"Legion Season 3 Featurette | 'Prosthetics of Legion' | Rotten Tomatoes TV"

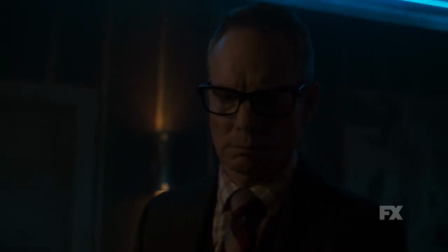0:00 I really wanted to come up with something that we hadn't seen before, knowing that it was going to be the last season.
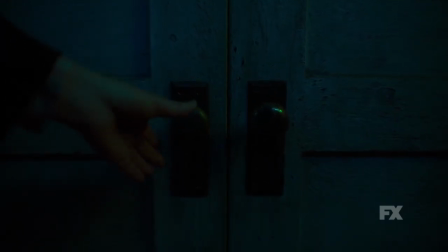0:05 Obviously, we wanted to have as much fun as possible. Noah's really given us exactly what he wants. It's great to work with a filmmaker who loves practical stuff.
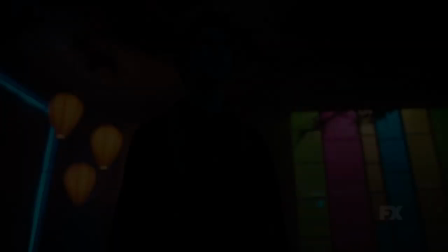0:19 It probably comes off as more real doing it in camera, rather than adding a CGI element.
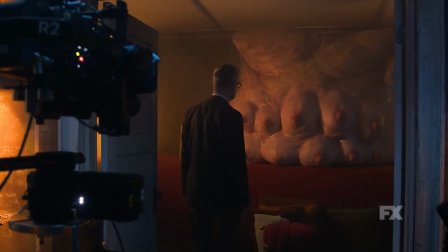0:26 There are things we cannot do completely practical. The biggest piece we built was this giant, enormous 20-foot pig.
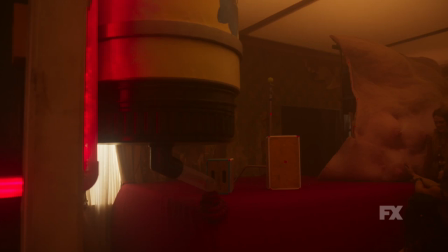0:34 We have to do a practical, and then they get visually affected in post to kind of blend some of the scenes.
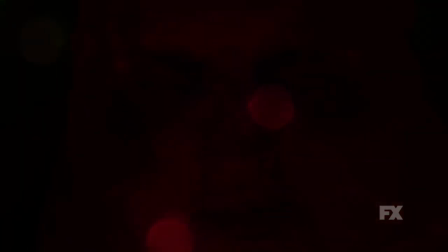0:41 The devil with the yellow eyes, and then the new version, which is the skinny devil, we call him.
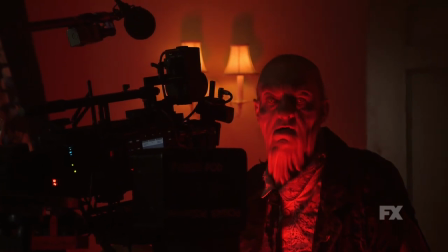0:46 We come across the character 30 years before it's been feeding off David's soul, so it's skinny,
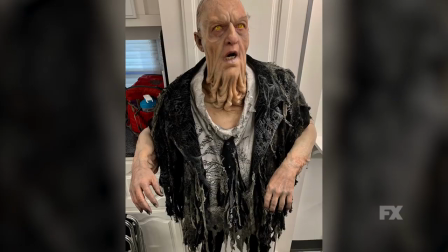0:51 so it's all the skin that would be fat in the future is now deflated and, like, ropes of skin hanging off of him.
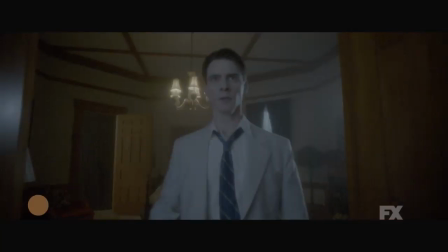0:56 It's all right, please.
Between what we did and then the effects, I've never seen this before, and let's do it.
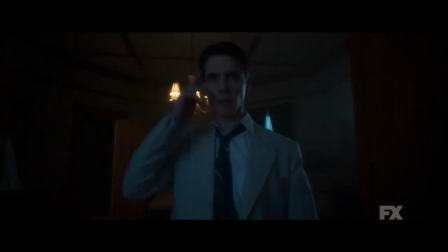1:05 Another crazy idea out of Noah's head that we bring to life.
No, no, no!
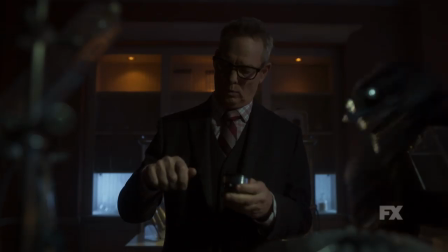1:13 We have these new characters, the Time Eaters. It was one more thing to be super creative about, try something that most people would say, no, I don't want to do that, let's just do it digital.
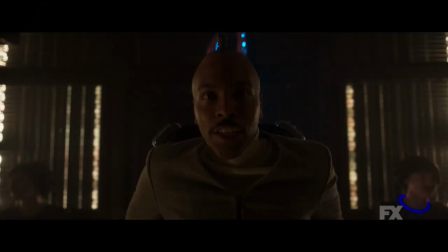1:22 I do not like that.
It was a digital effect, but done practical.
System reboot required.
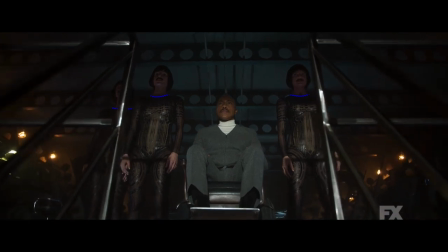1:28 Potonomy and the crazy city thing. And there's a thing that Noah came up with and Jeremy was so patient with it all because we had to have him cut his hair very, very short.
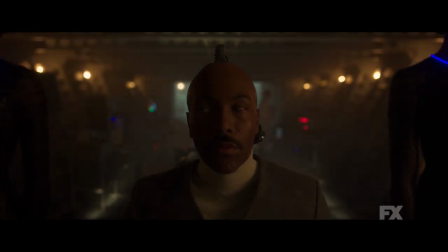1:36 And we brought him in for life casting and it's a full custom silicone bald cap. I'm getting this prosthetic on makeup for about two hours every day. And all these transfers that made all the seams around his face and everything.
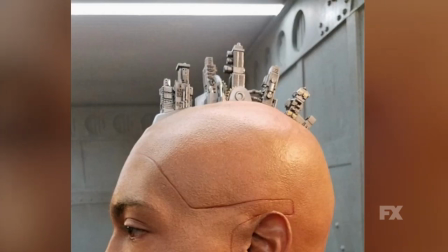1:49 And we had, on top of his head, a big magnet piece on a vacuform. And then the little city was in pieces.
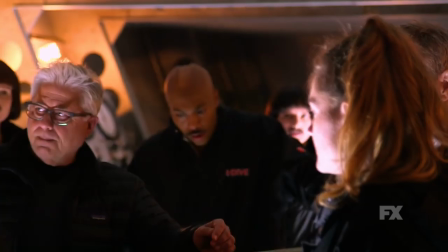1:56 It would magnet on, click, click, click, click. That way we could take it off in between takes.
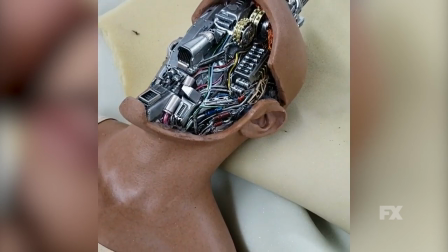2:00 We even built a full replica of him that has the whole inner workings of the head and then the face that magnets on, and then we cut to Jeremy and the makeup.
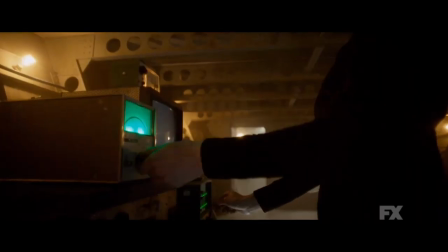2:08 I was writing a stupid issue.
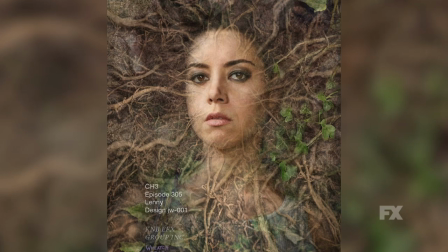2:09 We had a big thing at the end with Lenny where she ends up slitting her throat, then taken over by all these trees, and we did a whole series of makeups on her. She laid down in the tree. I thought it would be great to just take pieces of her hair and take them with the roots and take pieces
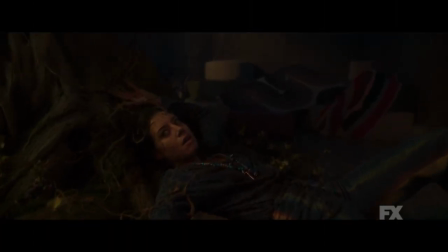2:25 of extension and then wind them around the roots so it looked like the tree and the roots,
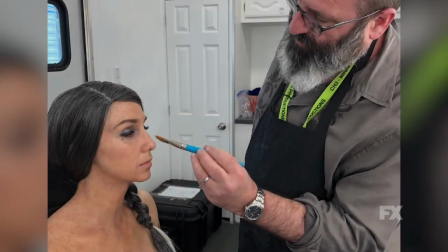2:30 you know, were taking her hair up. I mean, that's what we do. We want things to be tangible. It just adds to the texture of the show and the storytelling, and you get amazing performances when you have real stuff everywhere.
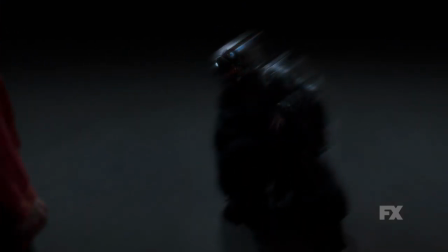2:42 Oh, now you're listening.
The sets are amazing. The costumes are amazing. To me, it's one of the coolest things on television.
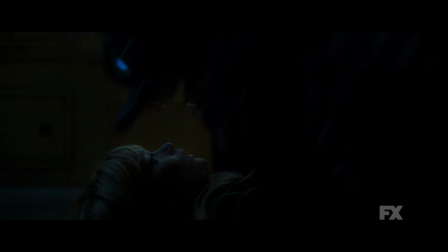2:47 It was stuff that we had never done before. It makes it cool, you know? It makes it exciting, because we really have to think outside the box. Everything's outside the box on this show.
Mommy!